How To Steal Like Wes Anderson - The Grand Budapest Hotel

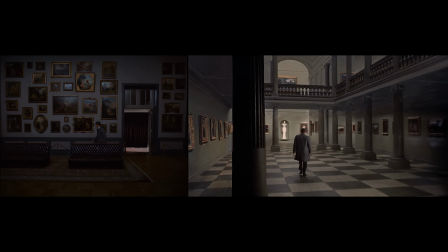He retimes certain cuts and elements to fit his film's faster pace, and he adds score to the sequence, where Hitchcock has none. But Anderson isn't just using Hitchcock's sequence as visual inspiration, he's using the reference to add to the experience of the story.
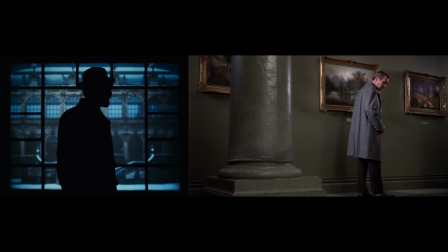Here's how. If you've never seen Torn Curtain, you'll appreciate Anderson's sequence on its own.
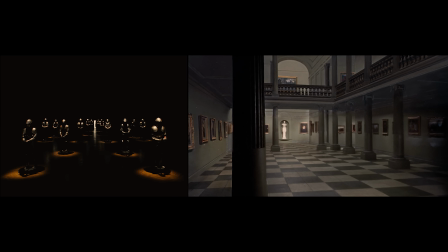But if you have seen Torn Curtain, the homage is direct enough that you'll probably recognize the sequence.
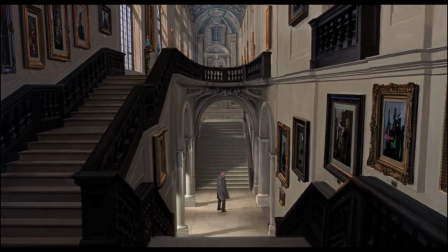If you do, you'll know how Hitchcock's sequence ends.
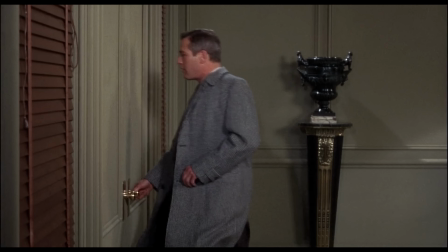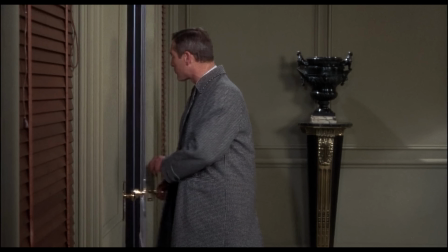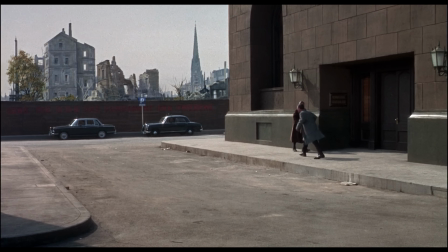Paul Newman's character successfully evades his tale by listening for his footsteps.
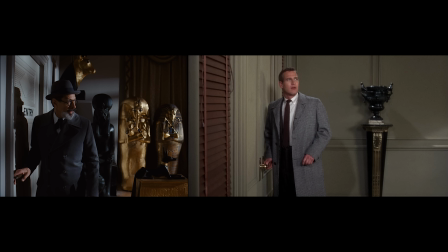Anderson's homage follows the sequence so closely that if you've seen Hitchcock's, you'll probably expect the same result.
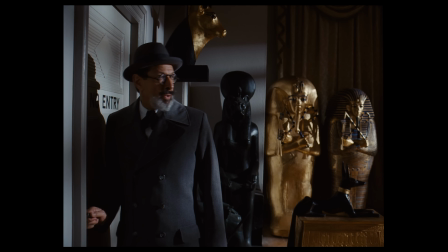But here, Anderson turns the sequence on its head in a clever way.
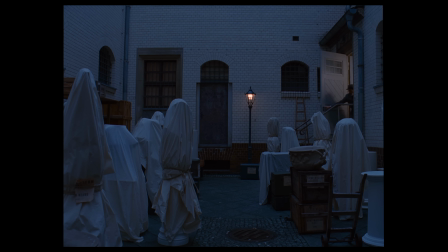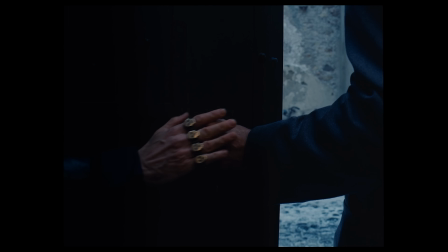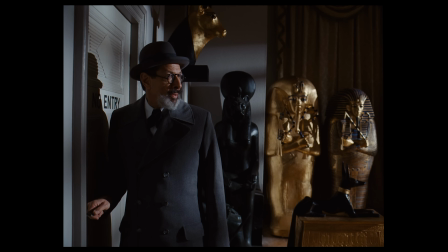Serge X is able to catch Jeff Goldblum's character by removing his shoes so Deputy Kovacs can't hear his footsteps.
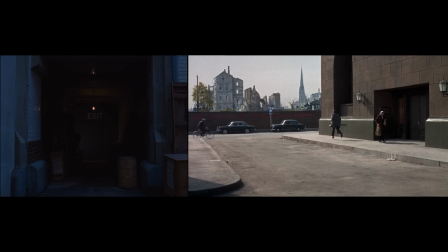And I think this is what makes such a direct and extended homage like this artful. Anderson isn't just using Hitchcock's sequence because he likes it and wants to copy it.
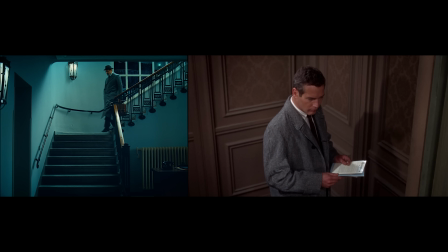He's using it to potentially play with the expectations of anyone who's seen the Hitchcock film.
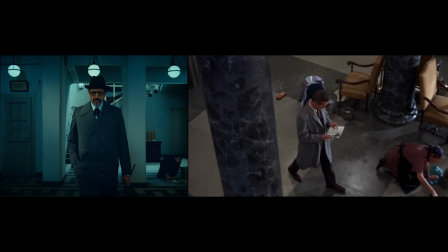And this actually works both ways. For someone who's seen The Grand Budapest Hotel first and then goes back and watches Torn Curtain,
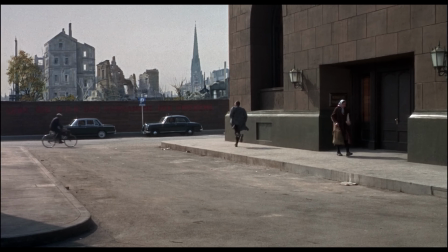you might expect Paul Newman's character to get caught and be surprised when he goes free.
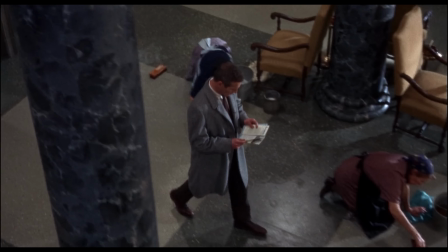Having seen one sequence doesn't spoil the other, but actually adds to the suspense of watching it.
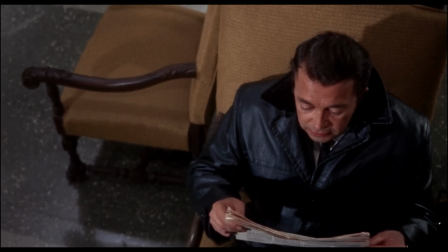This is why a film critic or analyst might say that two films can be in conversation with each other,
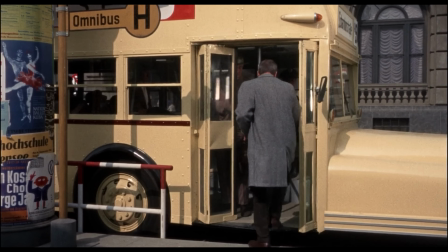because the experience of watching one affects the other, in this case in a positive way.
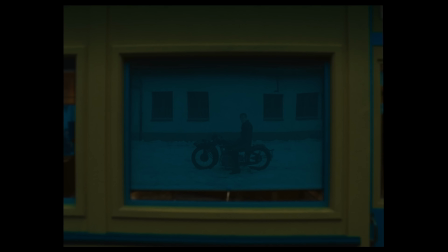Anderson does what a good video essay does, takes another artist's work and uses it to create something that says something new,
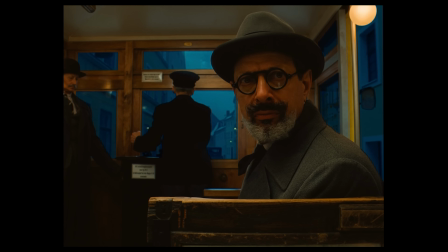has a different conclusion, or experience for the viewer, or adds to the conversation.
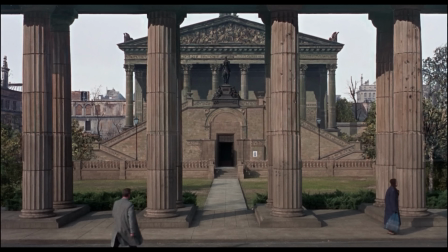If I'm going to borrow from another artist, I like to think of it this way. Am I adding to a broader conversation?
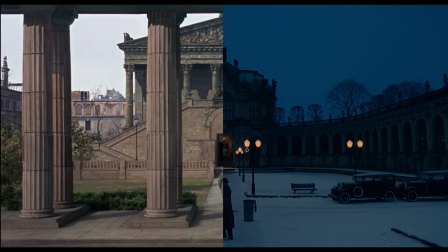Or am I merely mimicking, in hopes of achieving the same thing the original artist was?
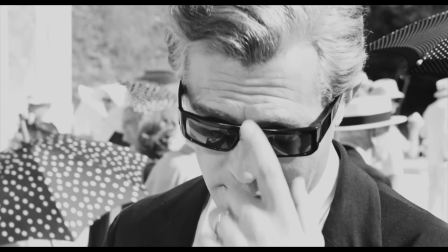MUBI is an online streaming cinema with a heavy focus on curation. They have a library of films you can watch,
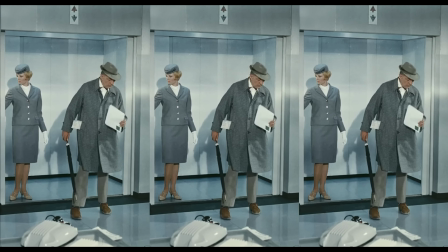and they also have a now showing section where they add a new film every day with an explanation of why it's worth your time.
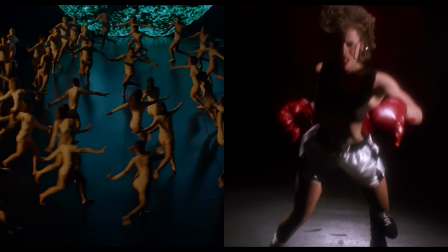Their collection features art house, independent, foreign, and classic films, some of which you won't find anywhere else.
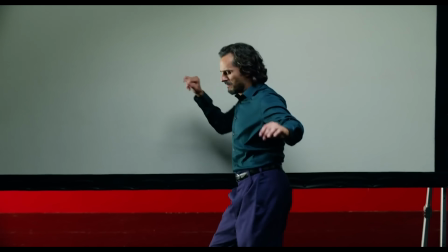MUBI has introduced me to a lot of great new films that I wouldn't have found otherwise,
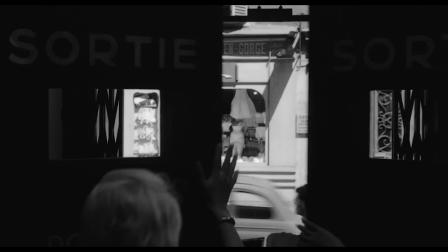and it's also given me an opportunity to watch some older films that I've been meaning to watch for a long time.
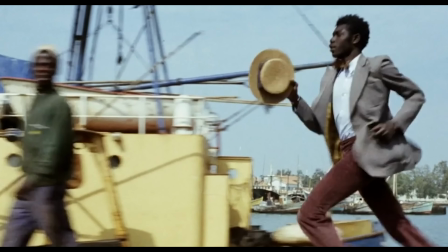The film I want to recommend today is Andrei Tarkovsky's Nostalgia.
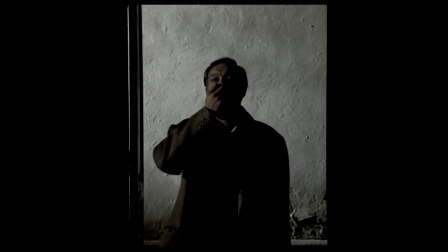Nostalgia is a fascinating film and it has some incredible imagery and you can watch it
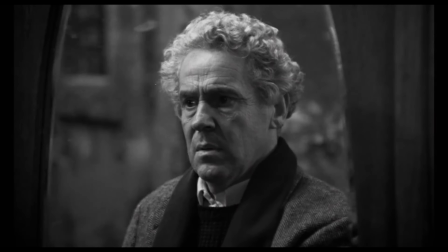as a part of the MUBI library when you sign up for your 30-day free trial at MUBI.com slash thomasflight.
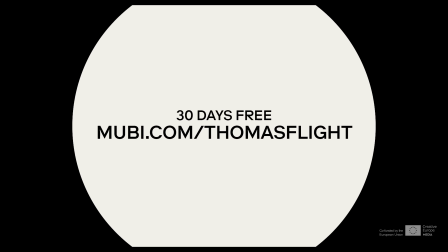That's MUBI.com slash thomasflight for your extended 30-day free trial.
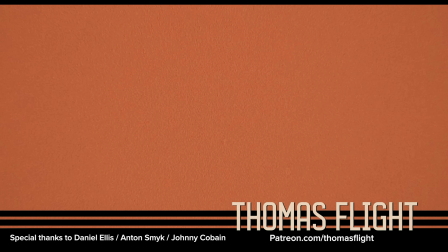Thank you so much for watching, and I want to especially thank my patrons. Right now, at the $5 level, I'm doing a special series where I let my patrons choose a movie for me to watch, and then I review it. So if you want to get in on that, you can go to patreon.com slash thomasflight.